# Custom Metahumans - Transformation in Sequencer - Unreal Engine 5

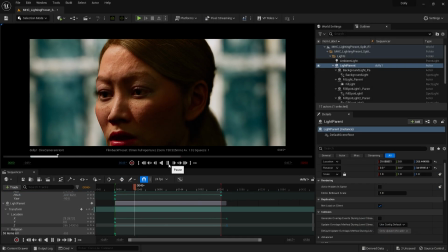0s
Okay, so we're going to do an informal video today. The other day I posted something I was working on Twitter, and it seemed very popular.
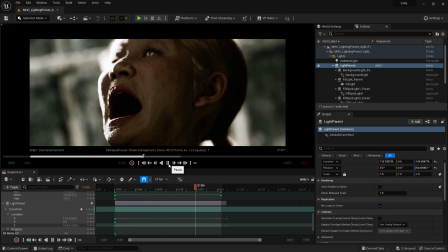8s
And I have received some DMs. How did you do that?
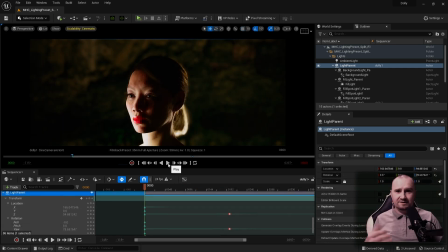11s
I don't have the original because it was a work in progress at the time, but I'm going to show you how to do this transform.
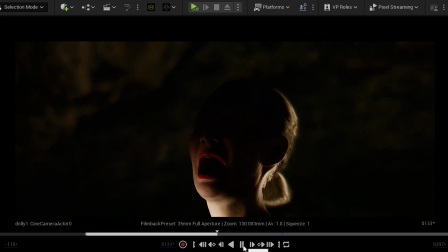18s
So we start off with a normal stock Metahuman, and then by the end we get this.
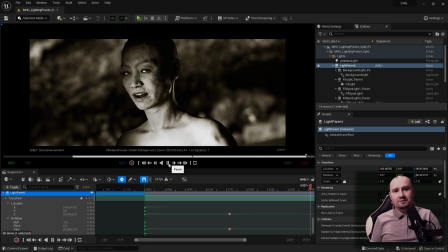31s
And obviously this is all happening in real time.
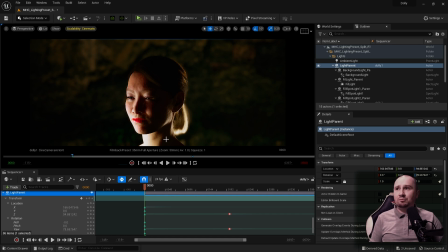35s
To approach this, what I did is I brought in a stock Metahuman, stock hair, stock makeup.
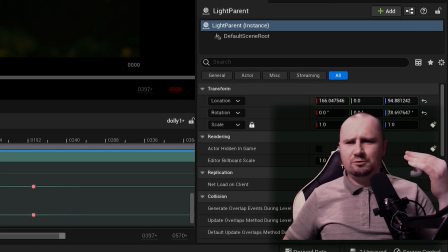41s
I had a vision inside my head before I went to bed. It was like, well, how could I do this?
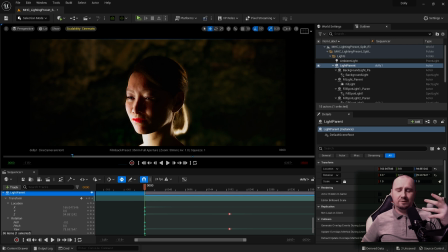47s
How can I transform it in the shortest time possible? Because I didn't have much time, and make it look like it's something amazing when it's just a basic transformation. And so I started with the stock Metahuman.
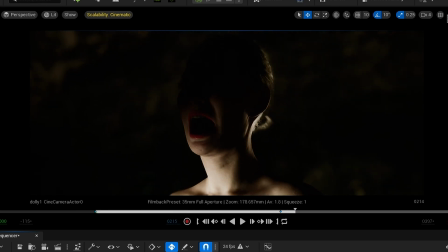61s
What is essentially happening is I'm playing with light and the materials of the Metahuman over time.
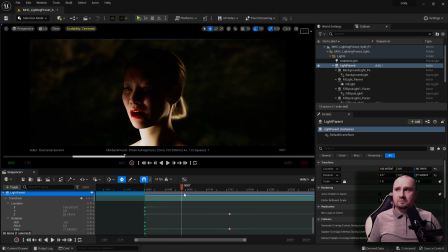73s
As we can see, there is also a change in the post process.
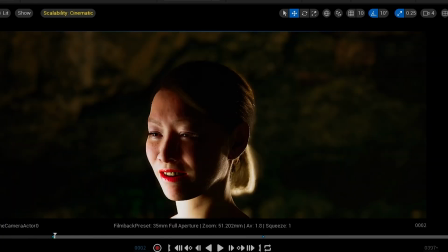82s
As we have a look, we're heavily saturated here.
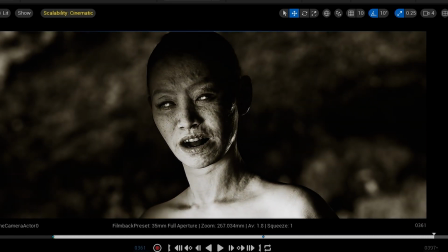86s
And then as we get to the end, it's almost or is in black and white.
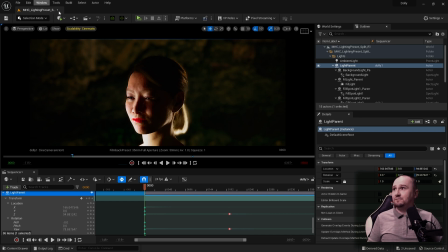93s
And there we go. Right, so let's break down this particular scene for you. Let's go to unlit mode because it'd be easy to see. So in the background, I have this plane. Let's jump out of cinematic mode. So I have my Metahuman.
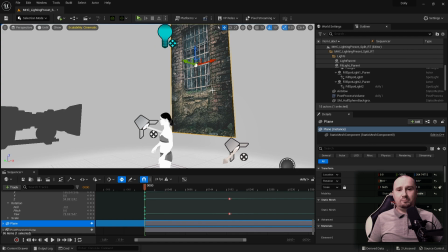108s
I have this plane with an image from pexels.com, completely free to use.
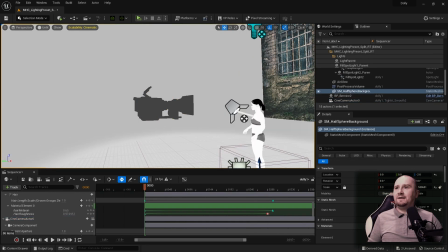116s
And then a camera, and then the Metahuman lighting presets.
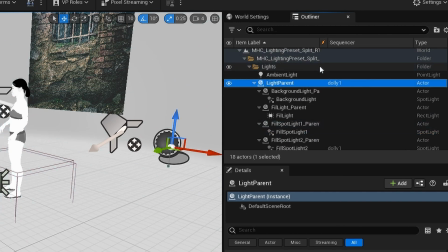123s
This particular one is the split lighting preset. The pack is available on the Epic Marketplace.
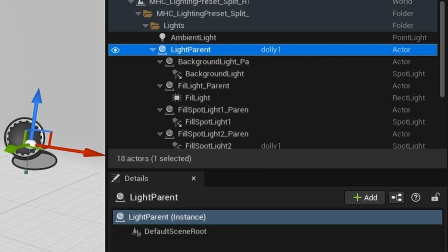130s
And what I've done with the light parent is brought it into sequencer.
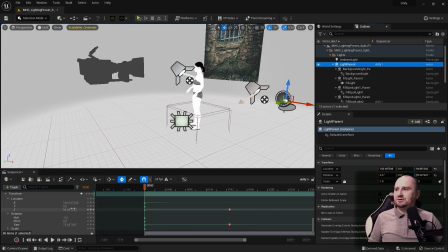137s
Yep. And then over time, I'm adjusting the transform, the location, and the rotation.
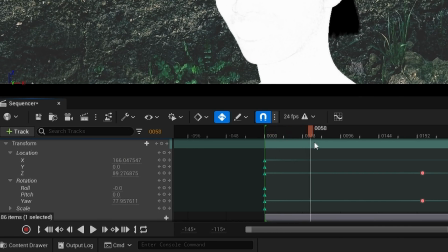144s
So if we scroll along, as you can see, these values here are changing over time.
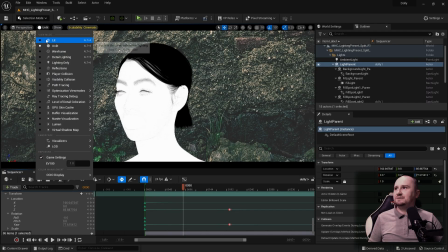150s
Let me just put it back into lit mode for you.
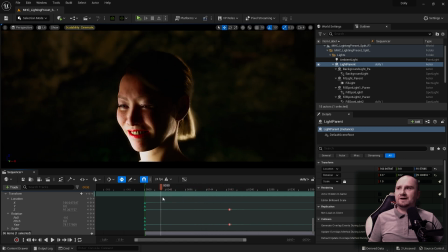155s
And I'm just moving the light to obscure the face. So if we get to here, look, there's hardly anything lighting up the face.
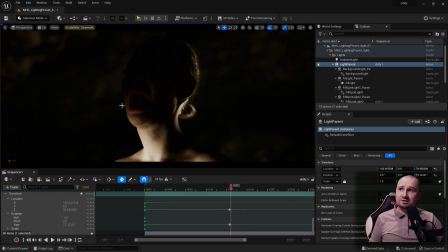161s
And the reason for that is because I'm changing the normal of my Metahuman right here.
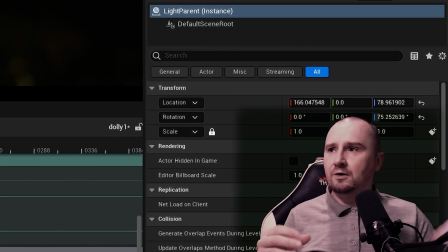166s
And if it was lit up, when I bump up the normals,
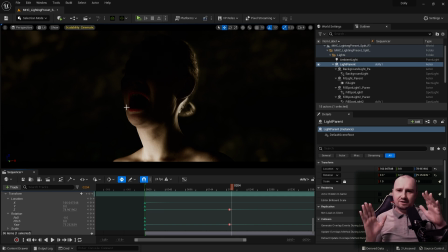171s
because there's a high contrast, I'm adjusting the contrast over time in the post-process, we'll get to that. It would look strange if you could see all the face. So it's better just to obscure it.
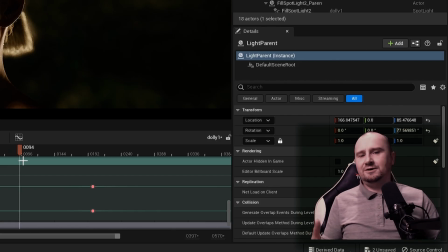183s
Think about, it's like a magician. You're looking at one hand, but the magician is doing something with the other hand.
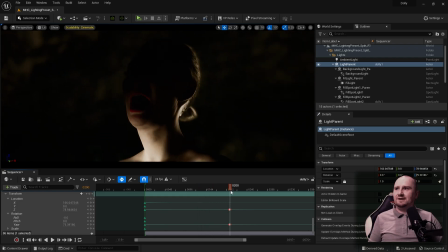189s
That's all it is. So we get to there. Everything's pretty much obscured.
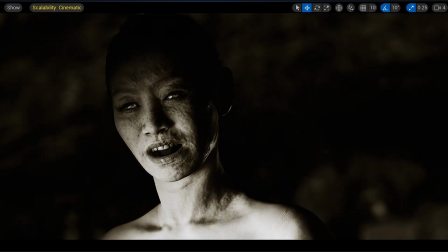196s
And then we slowly bring the light back to light up the face to reveal the change.
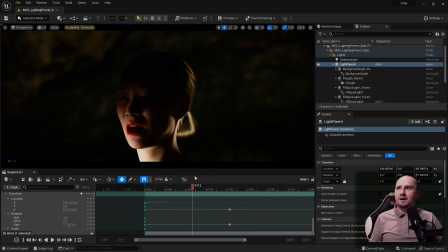205s
Now, the only other thing going on here,
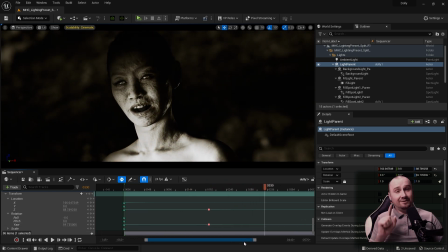209s
which I will not be covering today because I've got another video regarding this, is that if you look,
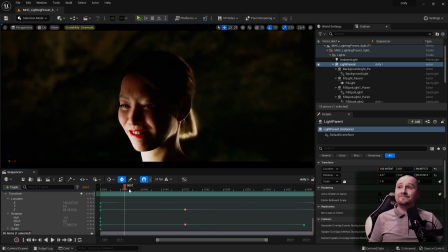216s
the character has hair, but then over time,
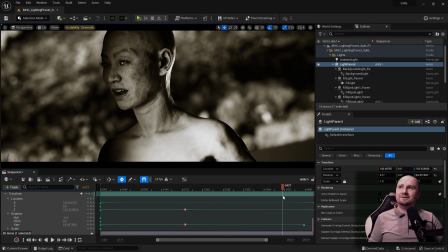220s
by the time we reach the end, there is no hair.
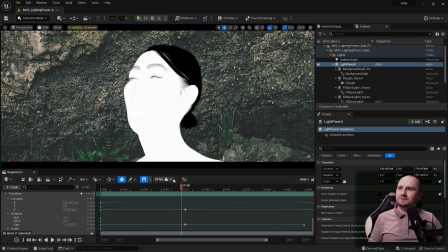225s
And if you look very carefully, let's put it in unlit mode, the hair is disappearing.
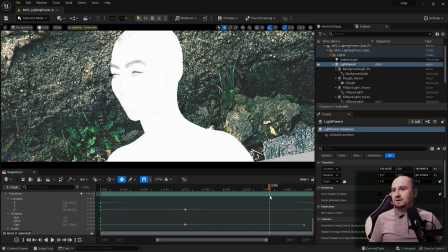232s
I am going to cover this in another, actually a tutorial.
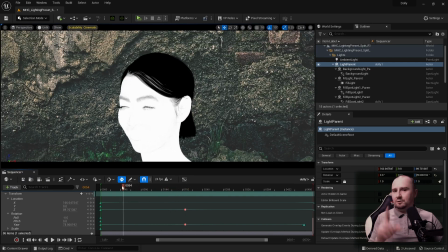238s
So that will be soon. So I'll not cover that today. Let's go back into cinematic mode.
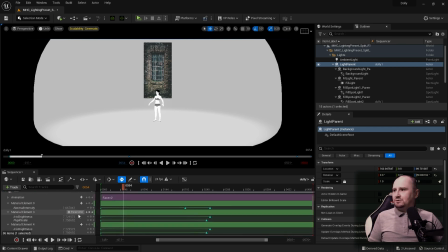245s
Right. So obviously we have a camera.